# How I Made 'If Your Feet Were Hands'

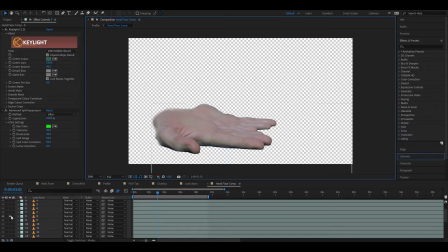We have this just on a completely transparent background, duplicated that several times,
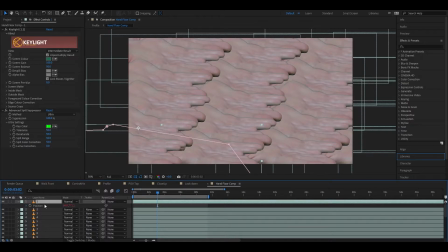and then went ahead and threw on a position expression. So just a quick wiggle expression. If you don't know what this means, basically I told After Effects to do math.
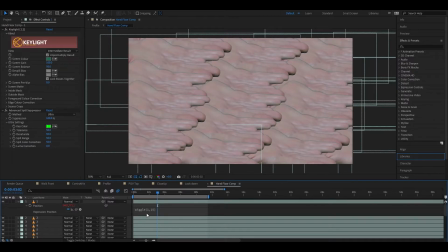Wiggle is a command which tells it to vary the x and y position randomly x number of times per second or per frame.
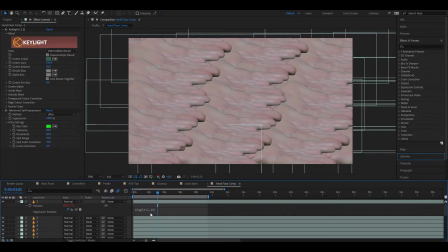I don't remember what it is now. You type in the numbers and you dial it a look you want. To be honest, you don't have to be some kind of math whiz to figure any of this out. I think this is once every 15 frames, or maybe it's number of times and amount.
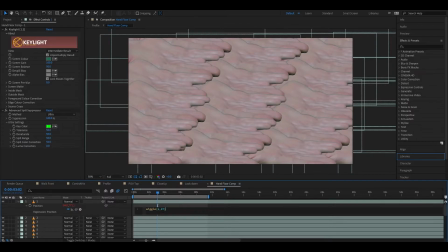So like once per second, 15 pixels each way.
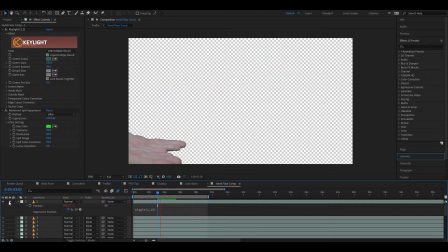I don't remember. But that is what is making it move up and down and side to side. in this random motion.
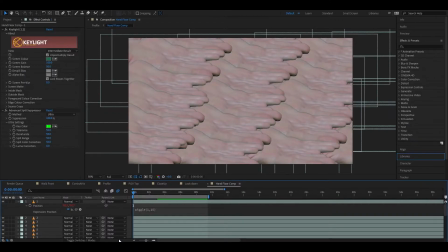Basically means I did not have to keyframe every single frame of this thing moving or guess at how long I would need it to be on screen.
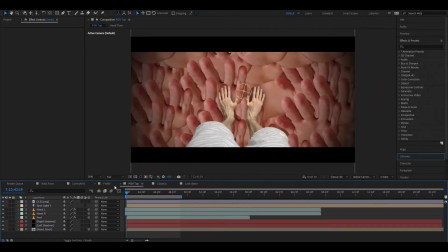So with that built,
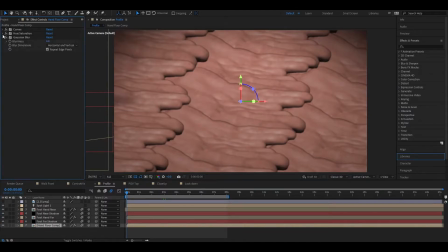I could then throw on, dial in my look, so I threw on, let me actually turn all of this off.
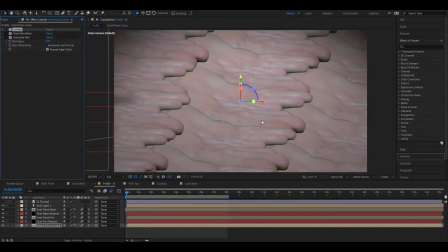So this just looked a little too pale and weird and dead.
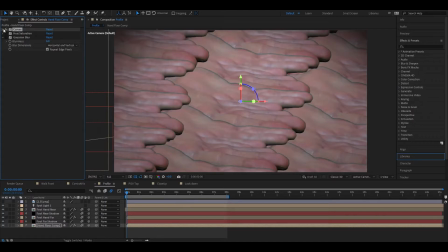So I threw on some curves to kind of bring out the contrast and bring out all the weird bumps and lines that your hands have, darken the shadows, brighten the highlights.
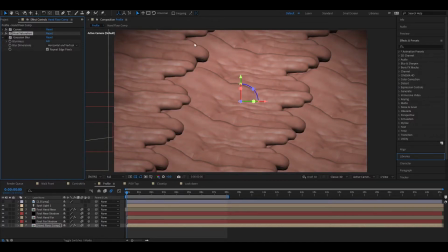I used some hue saturation over top to make it a little more uniform and to make it this eerie, otherworldly, uniform flesh tone. And then a little bit of blur because it's supposed to be in the background so I wanted to simulate a little
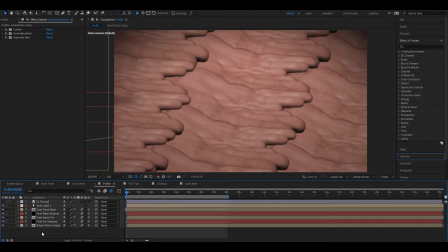bit of depth of field a little bit so from
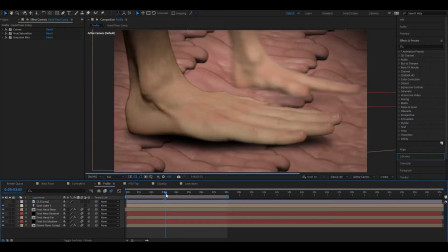there there was just the simple matter then of creating these monstrosities so foothand near is our friend here he's got a little bit of color correction thrown on top as well to make it look like I'm not so ungodly pale.
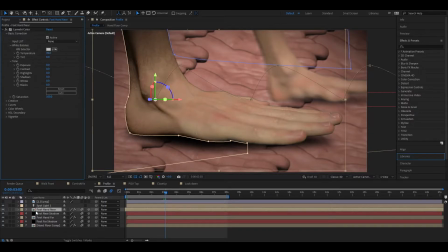Make me look like I have some blood flowing through my body. So this has a lot of things applied to it. I keyframed the position rotation myself manually to make it look like it was walking.
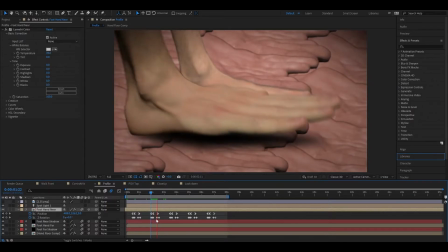Some smooth keyframes, some rigid keyframes, linear, not rigid,
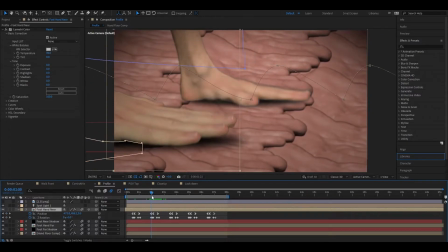just to kind of give you that heel-toe walking motion.
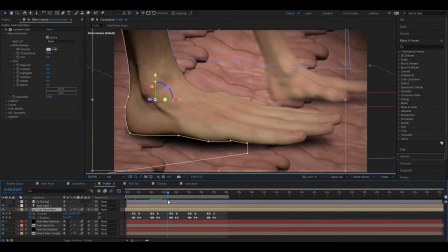I was really trying to emulate the walking motion correctly,
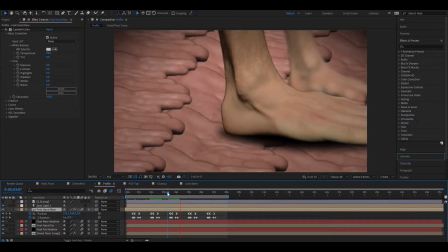which is a little bit harder than you'd think if you haven't spent any time making something walk previously. so you you do kind of get that like it rolls forward heel goes up and then it swings heel goes down toe comes down so
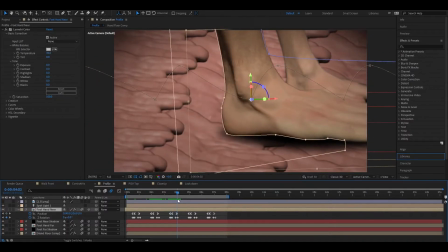that's kind of your your walking motion it's fairly simple once I got the hang of it it's just dialing in the the cadence that you want
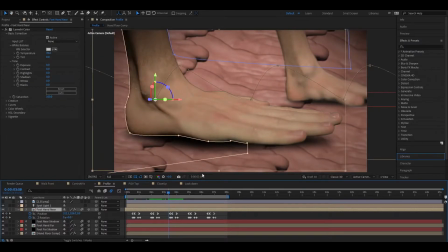and then the same thing for the back foot just making sure that that looked right in each frame. So the feet hands are, of course,
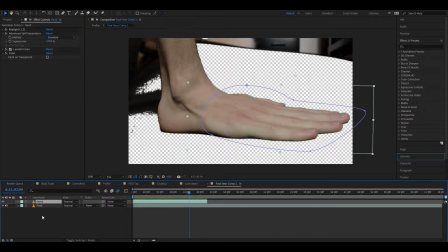compositions in and of themselves. So let's open them up. There is a hand layer and a foot layer, as you might imagine.
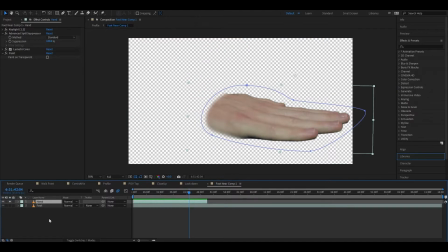If I go ahead and single out the hand layer, we can take a look at what's going on.
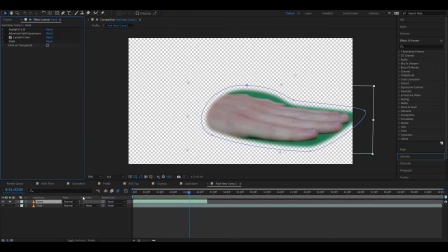I can turn all of this off, and it is also masked as well.
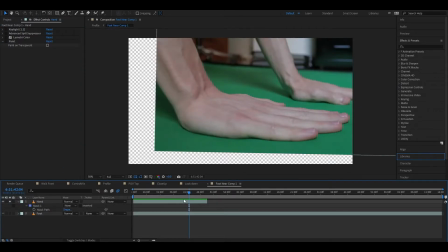I can turn that off. Once again, that is a time remapped, so a still image of me just laying my hand down on the green screen that I have, just right in my living room. Keyed that out, spill suppression,
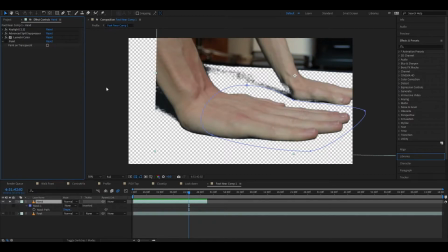a little bit of lumetri to, you know dial in my color a little bit more and then some painting because I went ahead and just cleaned
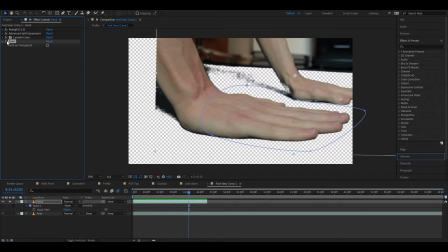up some edges I think it's really hard for me to tell what that is actually that might that might become clear after
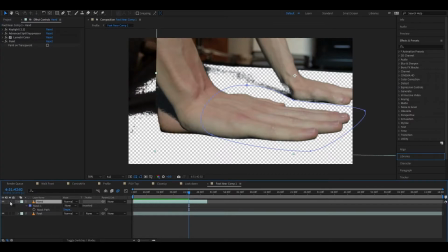the fact after we bring in the foot.
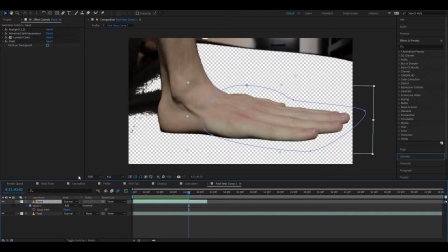Yeah, so let me turn that mask back on, and the illusion is here once more.
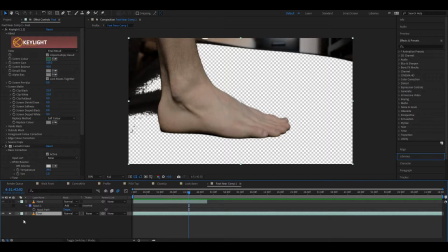If I single out the foot, oh, God, that looks weird. Sorry. If you don't want to see my feet, I don't know. Don't watch this video. This video isn't for you. That just weirded me out. A regular foot looks wrong to me now. uh yeah so just a little bit of lumetri color god i'm such a dead fish also
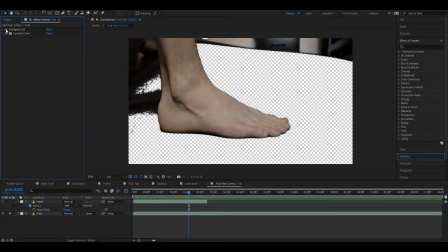i i shoot really flat so you're not getting a lot of color that way either uh and then keyed keyed that out as well um but yeah i i went ahead and like did some some erasing to get rid of all of this as well in the final uh and some masking i just masked around the whole foot
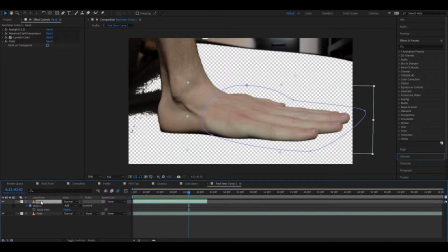hand bring the hand back god um so yeah this was basically um just a lot of trial and error and um figuring out where the hand should meet the foot trying to get veins to line
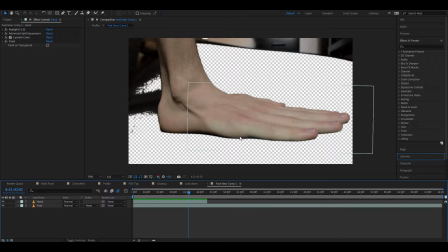up and different lines like this line kind of flows into the line of the hand um and then just trying to match the skin tone together as much as possible. It's a shame that there there's not a lot to tell honestly for the amount of time that it took.
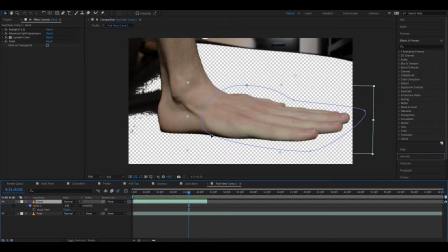It was just a lot of time spent trying to get that hand look like looking like it was part of that foot. Yeah just masking and feathering out the mask.
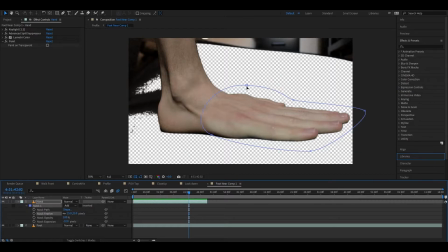Feathering is if you don't know it's just making the edge of a mask, which is this shape drawn here, and you draw this shape to tell after effects, you know, only show the things inside of this mask or outside of the shape.
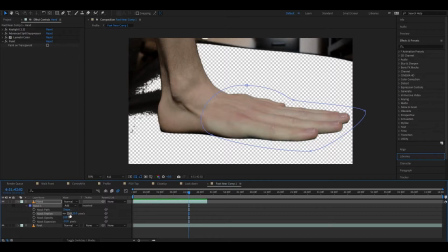And feathering is just a way to make that edge a little bit softer. So if I get rid of the feathering, you can see the hard edge that delineates where the hand ends and the foot again.
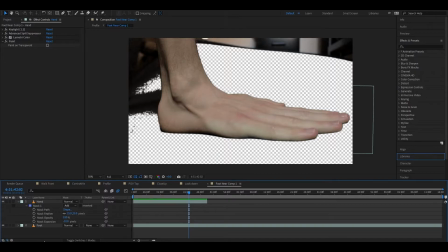So if you feather it, it becomes a little more blurred, a little less clear, and that's what you want in this case.
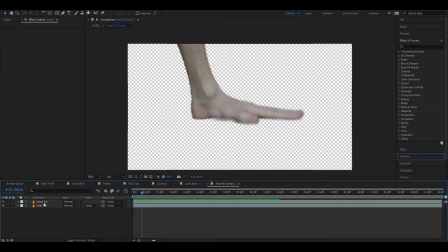It was the same thing for the far foothand, just making things purposefully blurry. In fact, I left the this-is-not-faked depth-of-field. I left the focal point on my close foot so that this this foothand would be purposefully blurry.
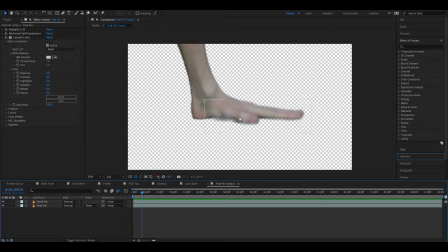This is the more horrific foothand, I feel like, because it has a thumb. It's the one that has a thumb, and that's just terrible, if you ask me.
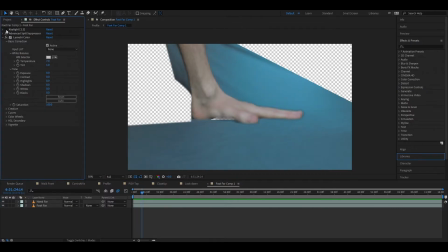That's horrible.
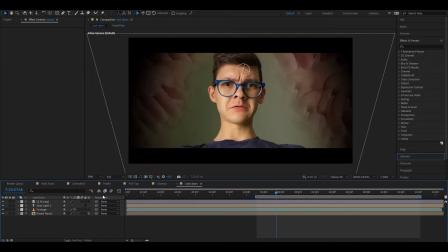So yeah, same deal, just masking and feathering and all of that, and then animating them to ambulate.
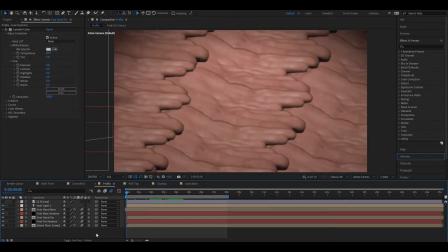But that's not all that's going on in this scene. You also have a light. I started playing around with light layers, which I haven't really done a whole lot before this video.